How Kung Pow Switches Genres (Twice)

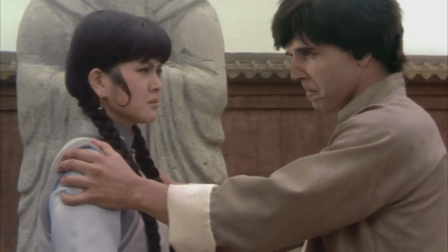(4:04)
The Chosen One, even though he was warned of the dangers of Betty, decides to face him at the waterfall.
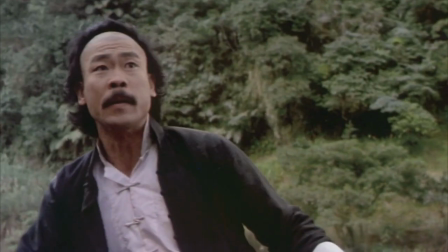(4:10)
It goes without saying he is outmatched, his revenge ends in failure and is forced to retreat.
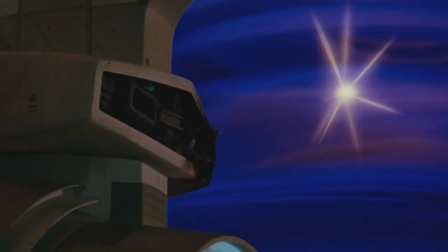(4:15)
Now, most movies that follow this particular structure would follow this with the final act, the point where our hero overcomes his challenges.
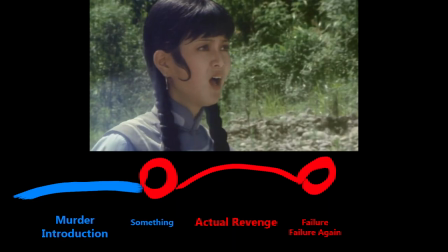(4:23)
But here we see yet another failure from our protagonist.
Chosen one!
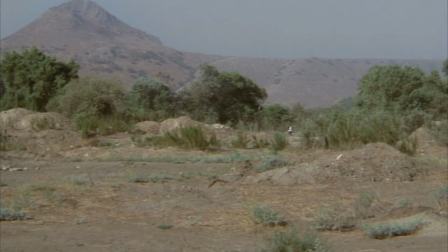(4:31) Wait.
While he's on his way to rescue Lin, he is disabled by a tiny net.
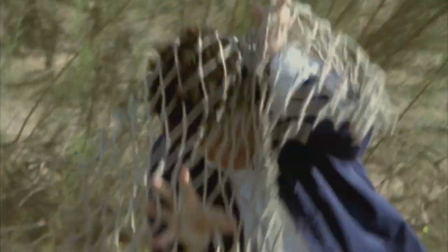(4:36)
This scene at first glance would look utterly confusing, but as the years come past, I think I have a good idea what this scene is about.
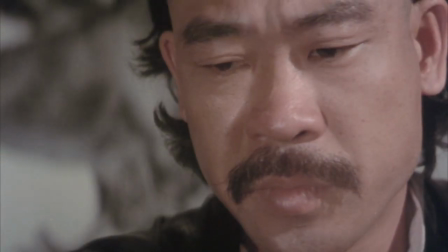(4:43)
The net represents cancer culture. Barry and the Evil Council's devilish plan is none other than cancelling the Chosen One.
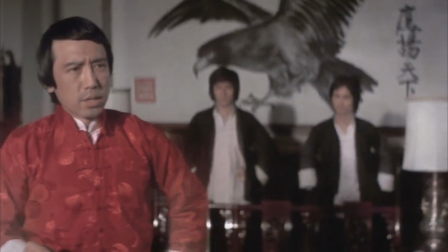(4:50)
We get hints of this at the beginning of this act.
What is the evil council's plan?
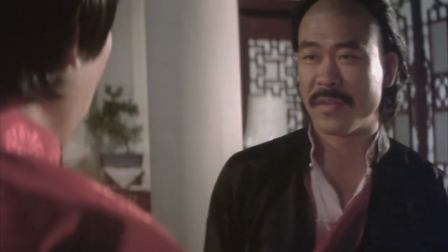(4:55) It is evil. It is so evil.
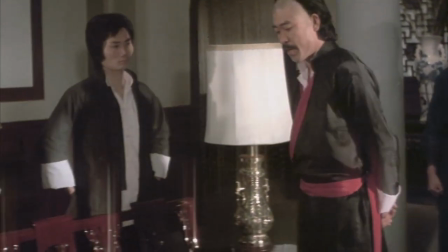(5:01) It is a bad, bad plan that will hurt many people that are good.
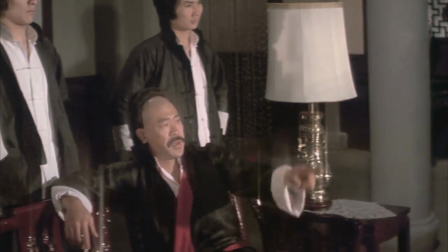(5:09) I think it's great because it's so bad.
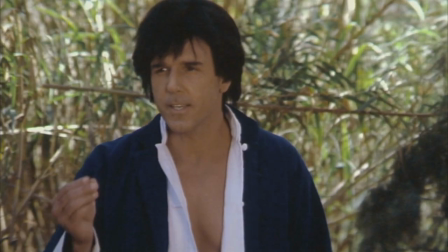(5:11)
After seeing the carnage Barry and his men have conducted, our protagonist decides to put an end to this madness and bring peace to the land.
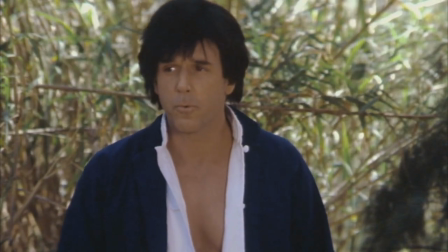(5:19) From this moment, I will stand for the opposite of killing. Gnodab.
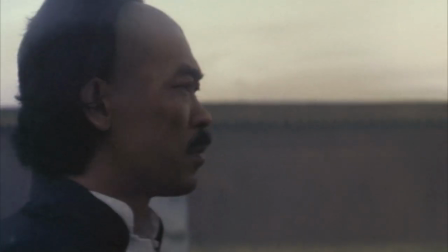(5:26)
Later, Betty is informed about the Chosen One's whereabouts and is headed to the shrine, unknown to him that our hero is more than ready to face him.
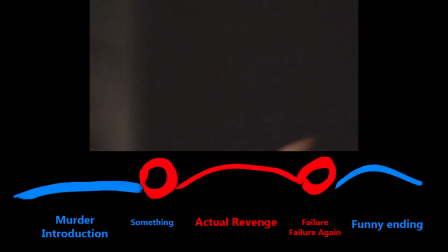(5:34) My name's Betty.
And this is where our story comes back to its roots, by changing the genre back to parody.
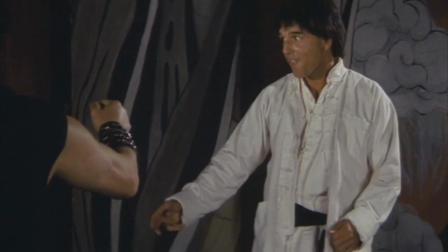(5:42)
The moment the shuriken hits the boombox is the moment we know that our expectations are subverted.
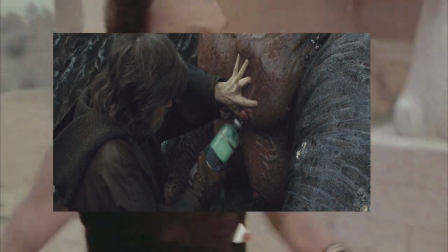(5:47)
The Chosen One doesn't hold back. He is determined to finish this conflict once and for all. But aha, you've been watching movies your whole life.
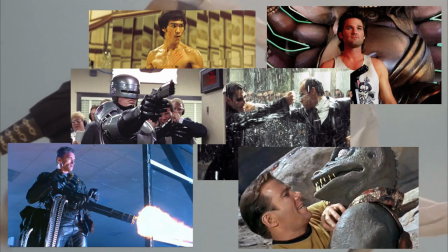(5:55)
And you know that this can occur in any action movie. So why did we categorize this under parody?
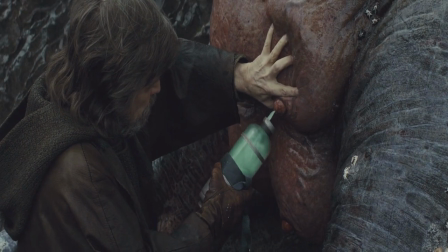(6:00)
Now, it is totally fine to dislike this opinion. So let's talk about why this is not an objective statement.
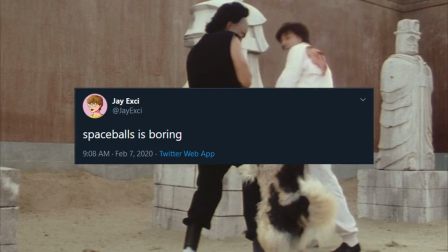(6:05)
It's partly because most people don't know what a funny movie is. And even fewer know how a good comedy works.
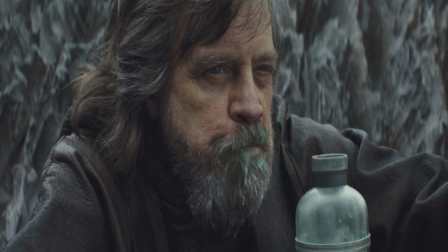(6:11)
So to even make this critique, you have to have a certain knowledge of how to write comedy.
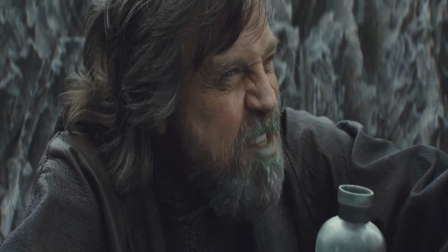(6:16)
But on top of that, you have to believe that adhering to the tropes established in other films is more important than the immediate impact of the scene.
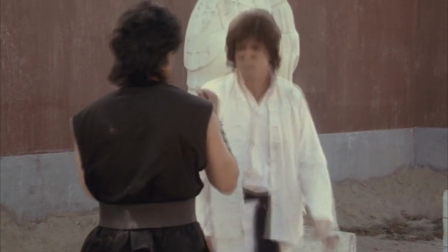(6:23)
The fact that the fight is so unorthodox is the non-verbal way of communicating an idea to the audience.
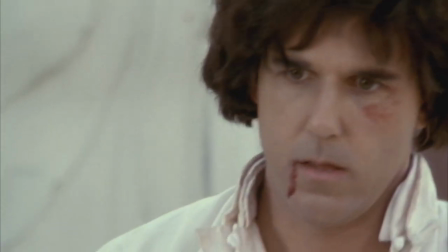(6:29)
It justifies for our mind why the scene is so ridiculous. Whichever side of the argument you land on, it's simply a personal preference. And what's important is how did it make you feel?
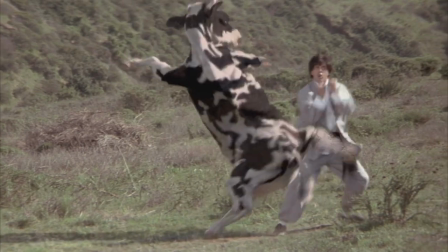(6:39)
Artists are faced with these kind of trade-off, where they can't choose to sacrifice the logic of a scene to a degree in order to improve other qualities of the film.
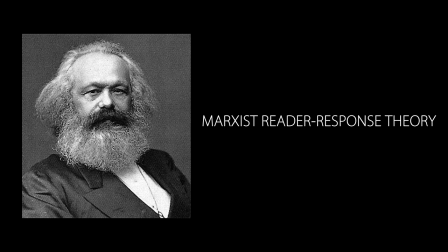(6:48)
But to understand this, we need to talk about Marxist reader response theory. In this case, his letter to Engels from July 30th, 1862.
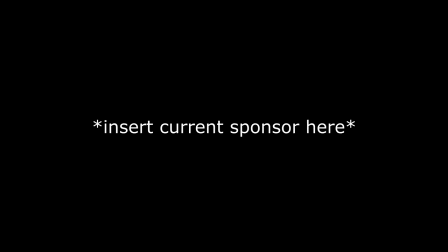(6:59)
Oh, maybe not. Anyway, sponsor time. Thanks for the money. Keep writing.
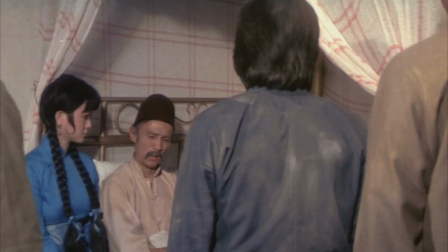(7:06) I now officially know too much. And why are you in bed? Oh, you won't even believe what happened next.
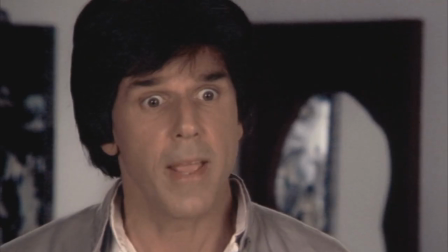(7:15) No, please.